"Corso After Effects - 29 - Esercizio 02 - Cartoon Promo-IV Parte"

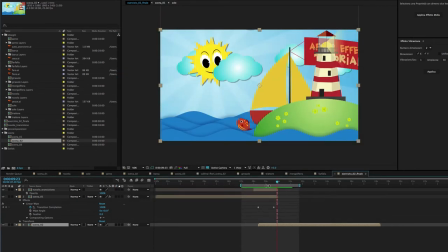sulla scena 2 bisogna fare un'animazione sulla scala cioè io voglio che
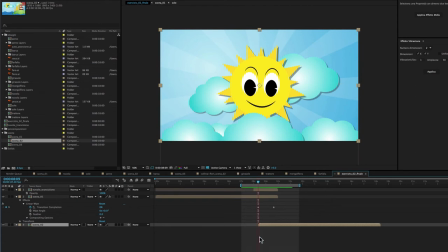la scena 2 quando comincia sia più grande di quello che è e 4 secondi dopo
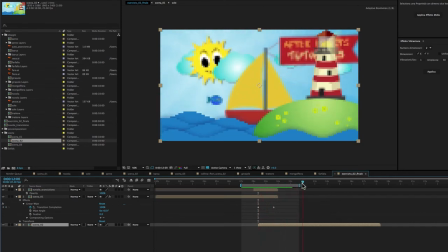quindi circa a 12 secondi noi siamo circa 8 andiamo a 12 ecco in questo momento qua clicco il tasto S evidenzia la proprietà scala ecco voglio che in questo momento qui la scala della composizione sia così com'è cioè 100% e accendo l'orologio
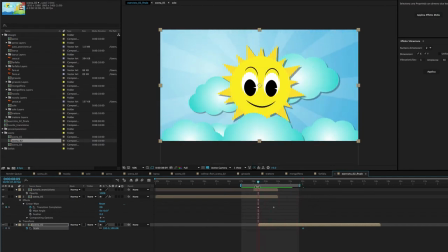all'inizio della scena 2 invece qui voglio che la composizione scena 2 sia più grande di un po' la ingrandisco tipo 120 130, una cosa così
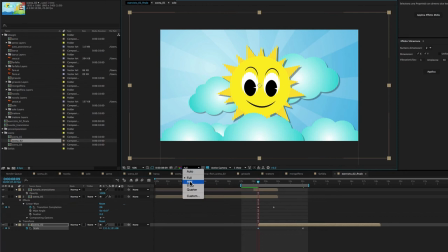abbasso la risoluzione della composizione per fare in modo che la preview sia più rapida faccio partire la preview
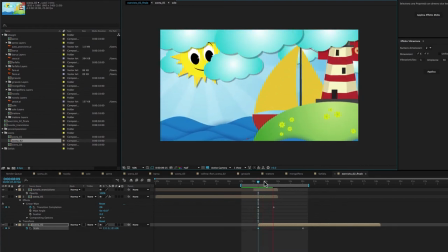vediamo se si nota questa animazione sulla scala direi di sì vediamo
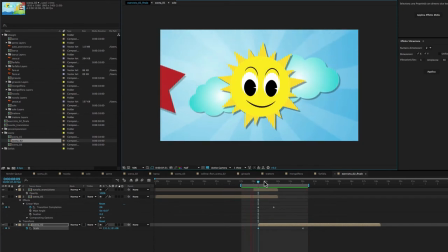la velocità corretta deve simulare una specie di zoomata all'indietro come una specie di carrello all'indietro va bene magari il keyframe finale lo ammorbidiamo così quando finisce l'animazione rallenta quindi seleziono il keyframe finale f9 e quindi la stessa animazione con un rallentamento finale. Benissimo. Quindi abbiamo completato la transizione che separa la scena 1 dalla scena 2.
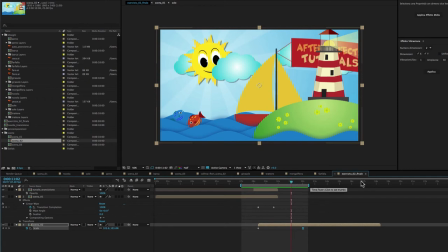Ora dobbiamo fare un'altra transizione che separa la scena 2, cioè la fine della scena 2, con l'inizio della scena 3.
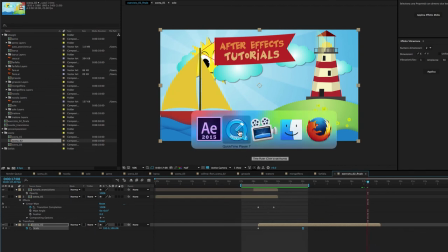Andiamo a vedere quale elemento che copre questa transizione.
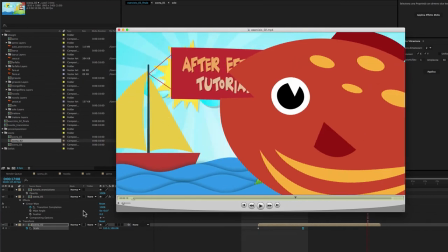L'elemento è questo pesce rosso che entra a destra e con una parabola poi esce
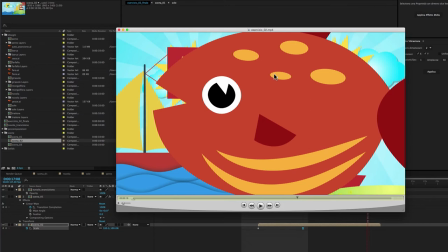a sinistra ed è grande in modo tale che la sua altezza, qua si vede bene, copre interamente la composizione. Benissimo. Andiamo a prendere il disegno del pesce,
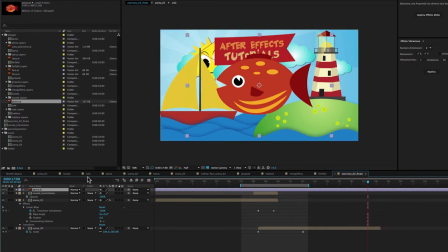aggiungiamolo qua e siccome è un disegno illustrato dobbiamo ricordarci di accendere questo pulsante qui che mantiene la definizione dell'immagine anche quando la ingrandisco e in questo caso particolare poi è molto
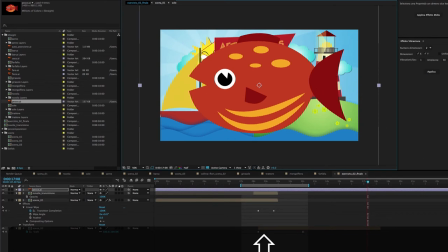importante perché infatti devo ingrandire tanto il pesce fino a che la sua altezza non
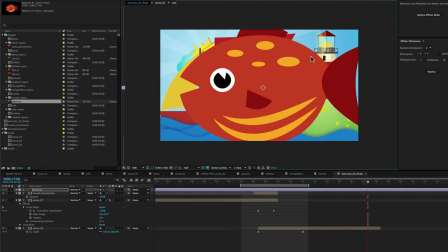copre interamente l'altezza della composizione direi che più o meno così va bene ora anche qui il pesce a noi serve da più o meno 16 a 18 quindi trimmiamo tutti quanti i frame iniziai del pesce fino a circa
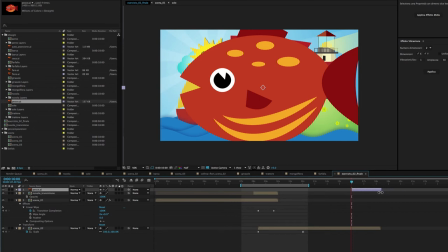16 e trimmiamo anche la parte finale fino qua e non solo metto anche il livello del pesce sopra la scena 2 così in modo che sia più evidente dove inizia e finisce rispetto alla scena 2. Bene ora devo lavorare sulla posizione del pesce cioè deve stare fuori
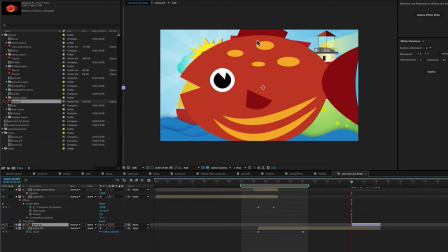qui in basso a destra e poi entrare con una parabola uscire fuori in basso a sinistra.